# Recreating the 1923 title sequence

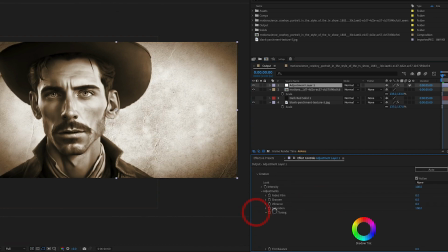The vignette effect darkens the edges of the image, while the faded film effect adds a softer look to the colors and contrast.
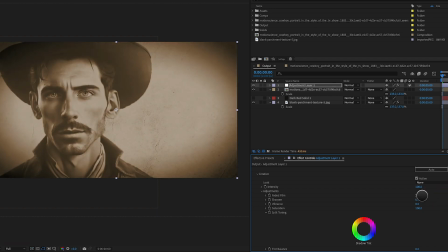By adjusting the settings of these effects, we can create a custom vintage look that suits the style of the shot.
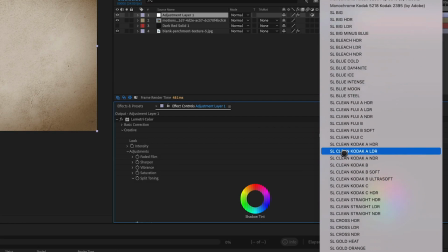This process can involve a lot of trial and error, but with some patience and experimentation,
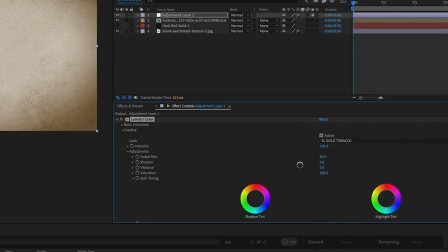we can create a custom vintage look that complements the style of the shot and enhances its overall impact. We can further further enhance the overall aesthetic of the composition by adding grain and a curves effect.
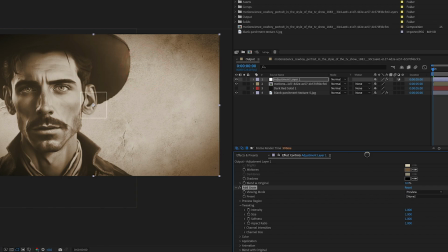To do this, we can apply the add grain effect to an adjustment layer. We can adjust the settings of the grain effect to our preference, depending on how much grain we want to add to the image. Next, we can add a curves effect to an adjustment layer. We can use the curves effect to tweak the highlights, midtones, and shadows of the image to fine-tune the overall look.
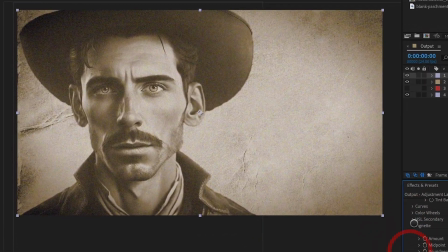After applying the grain and curves effect, we should have a vintage-looking composition with a consistent and cohesive visual style. To create a sense of depth and realism, we will make the cowboy and background layers 3D.
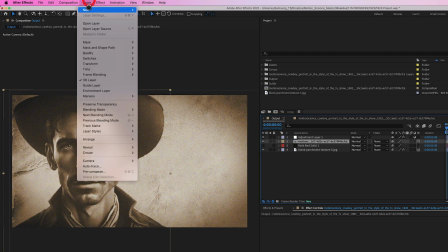We'll start by selecting the cowboy layer and clicking on the 3D layer icon. Next, we'll add a 3D camera to the composition by selecting Layer, New, Camera.
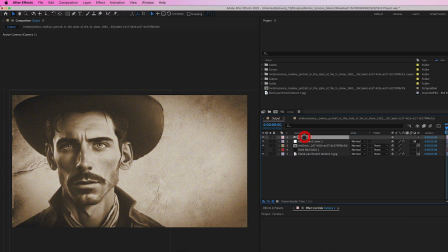With the camera layer selected, we can animate it to slowly push into the scene, creating a sense of movement and depth. To do this, we'll add keyframes to the position property of the camera layer,
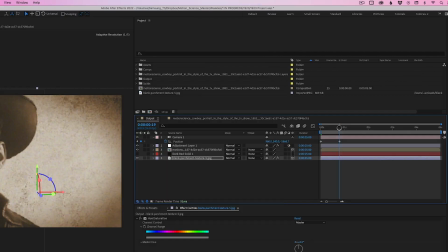starting with the camera position far away from the scene and ending with the camera position closer to the cowboy.
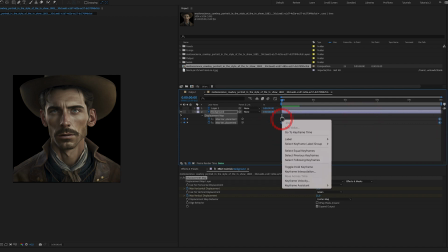Additionally, we'll reverse the keyframes of the cowboy displacement effect so that the movement of the cowboy complements the camera movement.
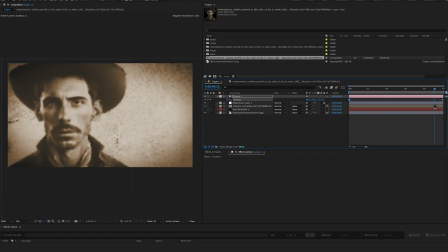This will create a more natural and organic effect that looks as if the cowboy portrait is reacting to the camera movement.
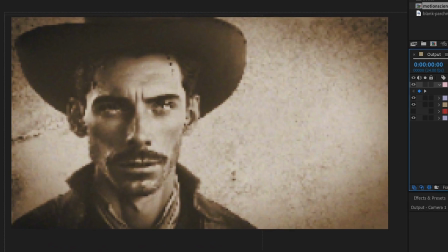By combining the 3D layers, the 3D camera, and the reverse keyframes, we can create a realistic and dynamic shot that adds depth and movement to the composition.
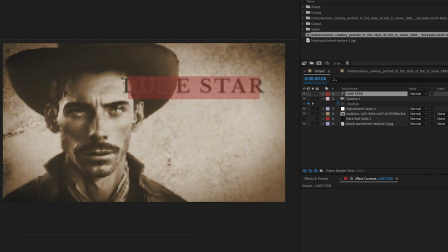To make this shot a true title sequence, we can add a line of type to the composition. We can create a new text layer in After Effects and position it in the scene using, again, the rule of thirds.
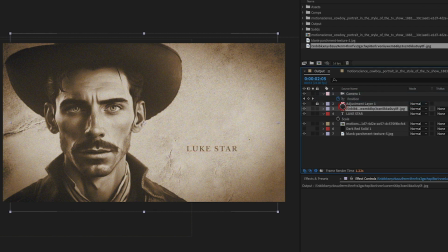To add more visual interest to the scene, we'll add another texture to the foreground of the composition.
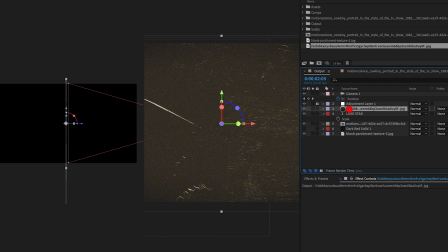We'll make this layer 3D and position it slightly further forward in Z space than the cowboy layer.
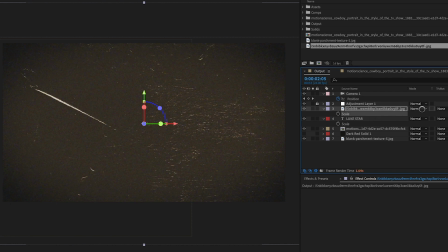This will create a little parallax effect as the camera pushes in, making the shot more dynamic.
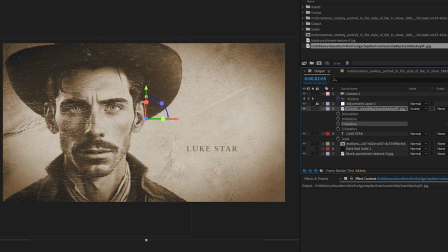To make sure the texture doesn't overpower the rest of the composition, we'll play around with the position and size until we find the right balance. We can also add a levels effect to reduce the overall amount of texture in the shot. To complete the shot, we'll add a blurry vignette to the composition to soften the edges. This is done using an adjustment layer with a mask and the fast blur effect.
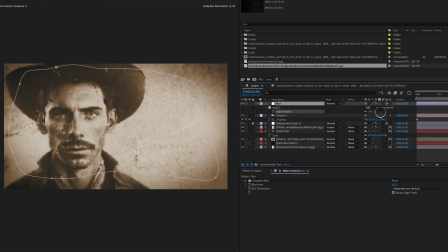Invert the mask and increase the feather amount until the edges are sufficiently softened.
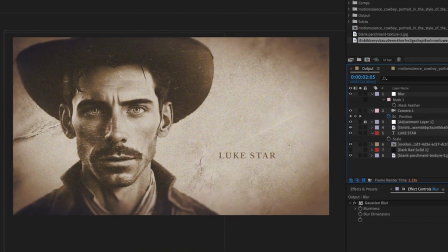This effect will create a soft, blurry border around the edges of the composition, drawing the viewer's attention to the center of the shot.
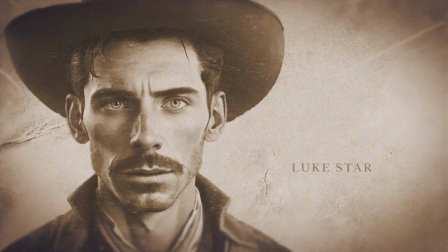With the vignette effect in place, the shot is complete and ready for use in the title sequence. And there you have it. That's how you can recreate a shot from the 1923 title sequence using the AI tool Midjourney, Photoshop, and After Effects. I hope this was both educational and entertaining for you. And if you enjoyed the video, please hit that like button and consider subscribing to my YouTube channel for more content like this. Your support means the world to me and helps me to continue creating content. I would love to hear your thoughts on the video, so please leave a comment or question below. Thank you for watching, and I look forward to connecting with you in my next video. Thank you.